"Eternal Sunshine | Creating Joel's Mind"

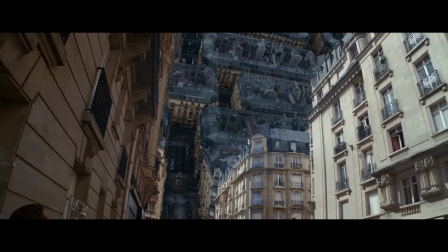[0:00]
One of my favorite aspects about film is that through visual effects wizardry, we can be transported to places previously only dreamed about.
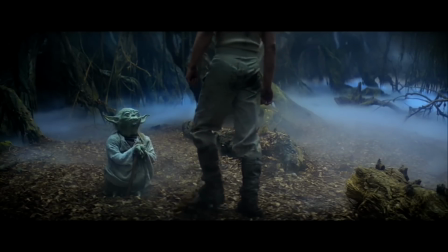[0:06]
Whether it's Oz, Middle-earth, or a certain galaxy far, far away, our favorite films make us believe in the worlds we are seeing.
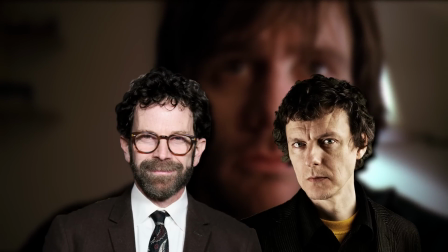[0:12]
Today I want to take a look at how Charlie Kaufman and Michel Gondry transport us into the world of Eternal Sunshine of the Spotless Mind.
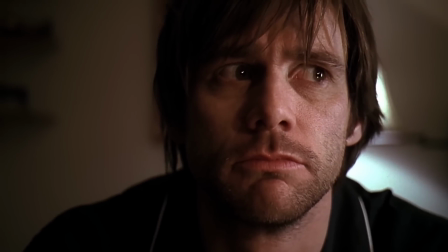[0:18]
Now, the world is not some faraway planet or mystical universe, but instead the mind of its protagonist, Joel Barish.
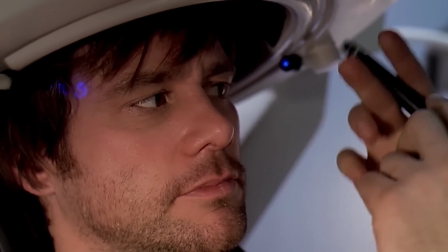[0:24]
Throughout the film, Joel undergoes a procedure which erases the memories of his ex-girlfriend Clementine after a harsh breakup.
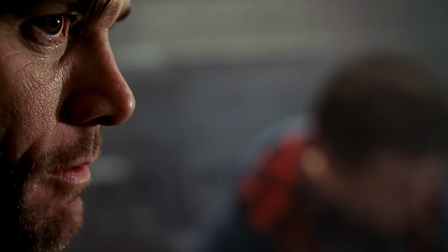[0:30]
Through this, Joel finds himself reliving these memories as they are being removed from his brain. So how does Michel Gondry film these abstract concepts and take us into the world of Joel's mind?
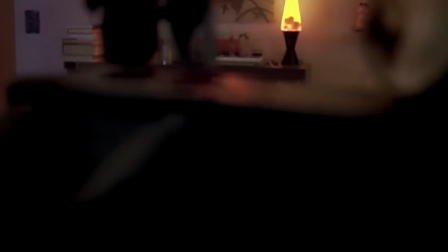[0:40]
Spoilers ahead. Now, the world of Joel's mind is more than just memories. It also contains his thoughts and his perception of the outside world.
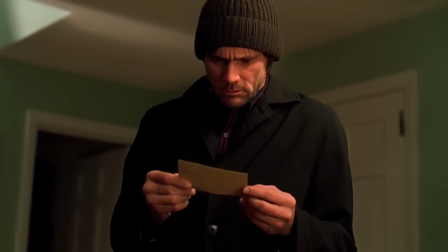[0:47]
Let's take a look at this scene early on in the film where Joel learns that Clementine has erased him from her memory.
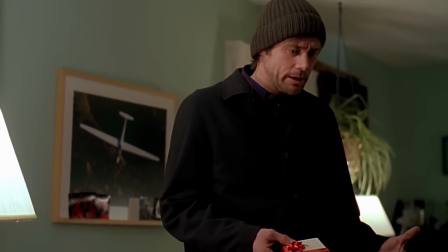[0:51]
The scene starts out with Joel explaining his encounter with Clementine, where she doesn't remember who he is, to two of his friends.
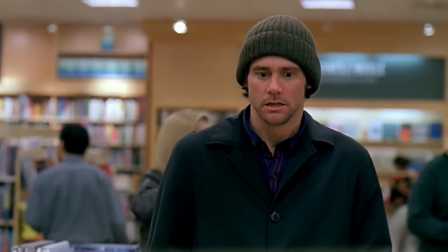[0:57]
As he's telling the story, we suddenly cut to the memory he is telling.
Let me know if you need something, sir.
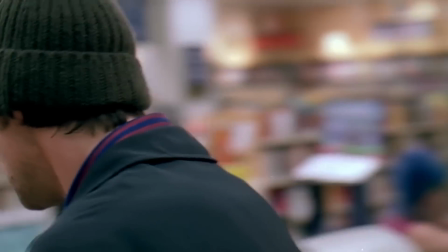[1:02] Hey. How are you?
After Joel has relived this painful moment, he starts to walk away from it.
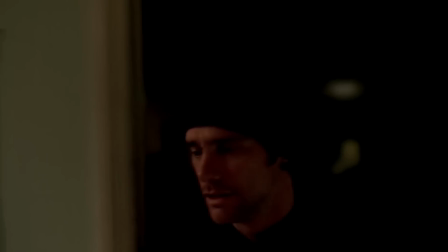[1:09]
And as the lights turn off behind him, Joel walks through a doorway back to the house where he was telling the story.
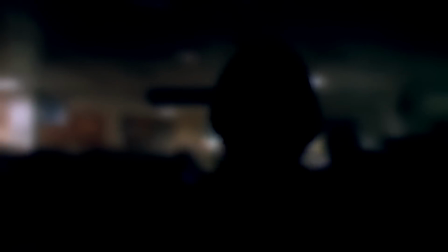[1:13]
Now, not only is this a phenomenal scene transition, but it visually shows Joel going from the mental space to the physical space, something the film does quite frequently later on.
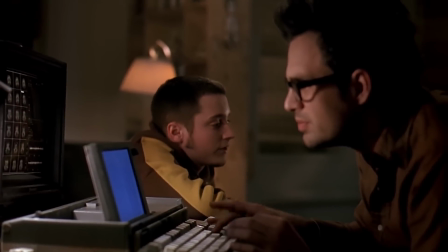[1:21]
While our A storyline concerns us with Joel and his memories, there's also our B storyline, following the employees of the Lucuna Corporation hired to erase Joel's memories.
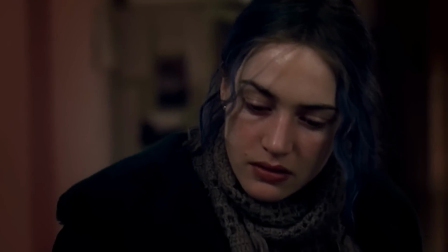[1:29]
Now, a lot of the events that occur in this B storyline, like the employee Patrick seducing and brainwiped Clementine, become apparent to Joel while he's subconscious and influence his decisions while he's in his memories.
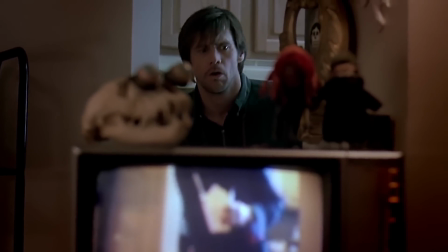[1:37]
The key to selling the memories and really putting us in Joel's headspace is in how the film bridges the memories with reality.
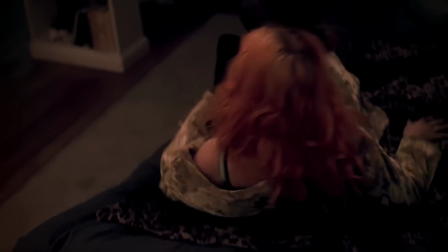[1:43]
The best example of this is this scene early on in the procedure, where Joel relives the memory of his breakup with Clementine.
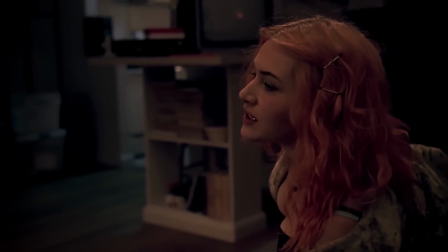[1:48] You're trying to figure out, did she fuck someone tonight?
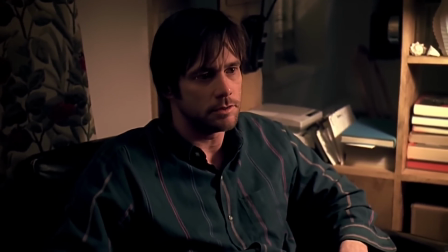[1:54] No, see, Clem, I assume you fucked someone tonight. Isn't that how you get people to like you?
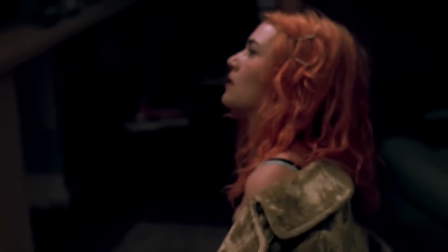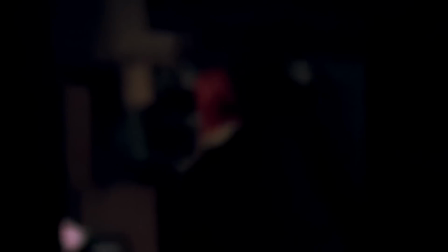[2:09]
So up until this point, the scene played out in a relatively straightforward manner. But after this moment, things start to get pretty trippy.
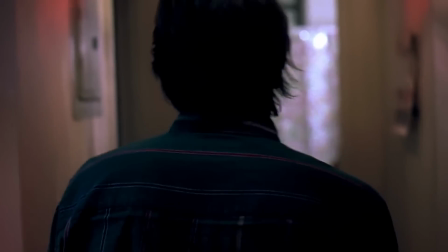[2:15] Clem, I didn't mean it, all right?
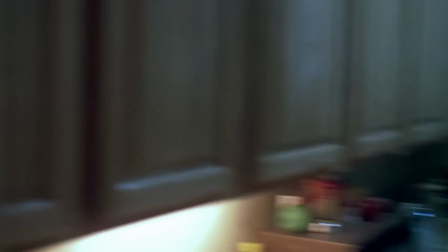[2:20]
Throughout the scene, we see the memory jumping through time, with Clementine appearing and disappearing in impossible manners.
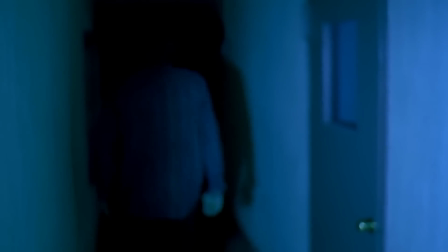[2:26]
Now, as a visual way to show Joel's memory being erased, this is pretty inventive, but the film takes it a step further by justifying the visuals.
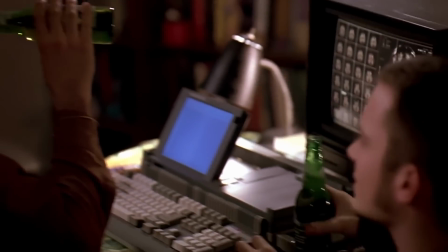[2:33]
While the scene is taking place, we cut away to the B storyline with the two employees.
It's a little weird.
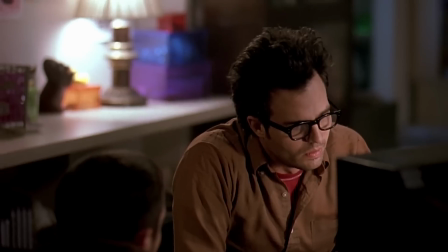[2:38] My girlfriend situation. I'm sure it is.
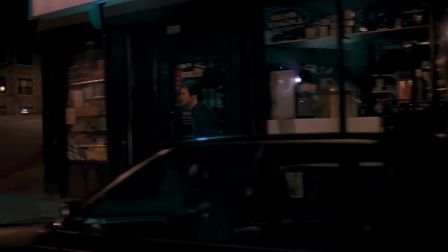[2:42]
Once we cut back to our A storyline, the film ties these two together, with Joel being able to hear the conversation happening in the real world.
Is there something wrong with a girl being attracted to me? Is that a problem? No, I think it's funny.
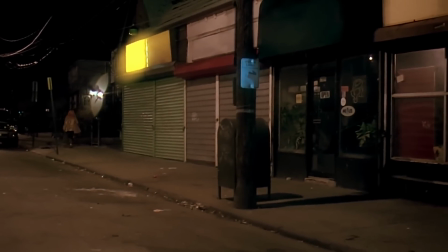[2:55]
The scene then ties these two together with this moment.
That girl? Yeah, that's this guy's girl.
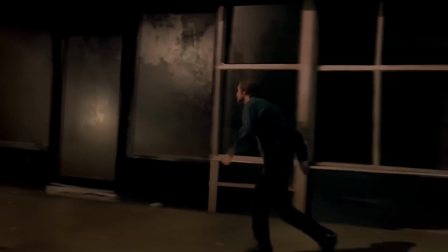[3:01] Friend. Yeah. Was. Take care of that.
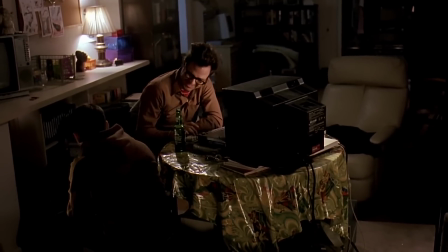[3:07]
This effort into explaining these visual motifs is the key into not only believing this world, but also keeping us engaged in the story.
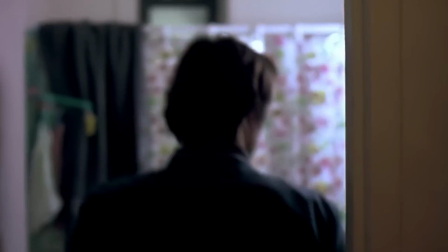[3:14]
There's also a structure towards implementing this visual motif.
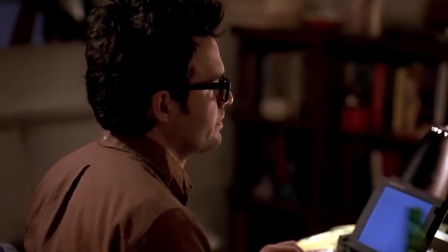[3:17]
We start by introducing the visual, we're then given the context for the visual, and then we revisit the visual with the context in mind.
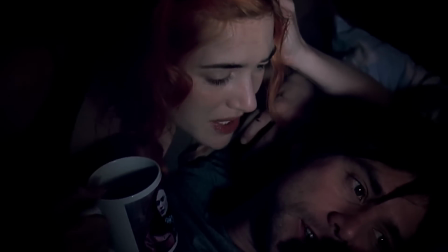[3:23]
If you break down every visual motif used in this film, whether it's the frame being surrounded by darkness or the blurring of people's faces, they're all introduced in the same pattern. We're shown an example, we're given the context, and then we repeat the motif for dramatic effect.
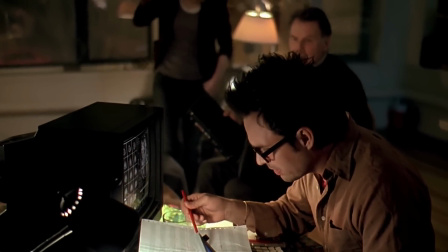[3:36]
What the film is doing with these scenes is establishing the visual vocabulary, teaching you the rules and language while also keeping you engaged in propelling the story forward.
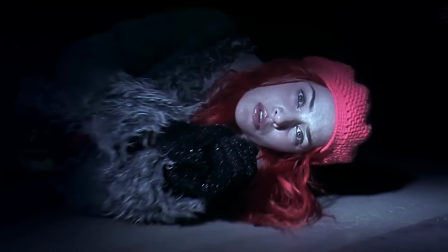[3:44]
Once these rules are established, it gives the filmmakers narrative room to play with these rules, bend these rules, and even break them.
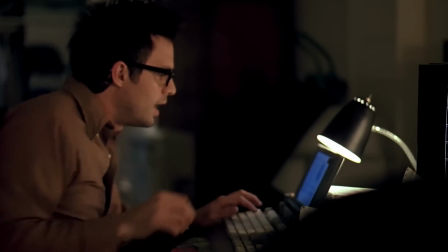[3:50] Got it.
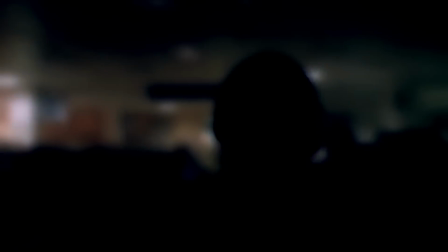[3:53]
However, getting back to the first example I showed, the key to keeping the audience immersed is the transitions, both from memory to memory and also between storylines.
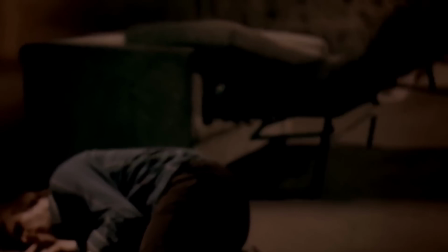[4:01]
The most common transition used here is the match cut.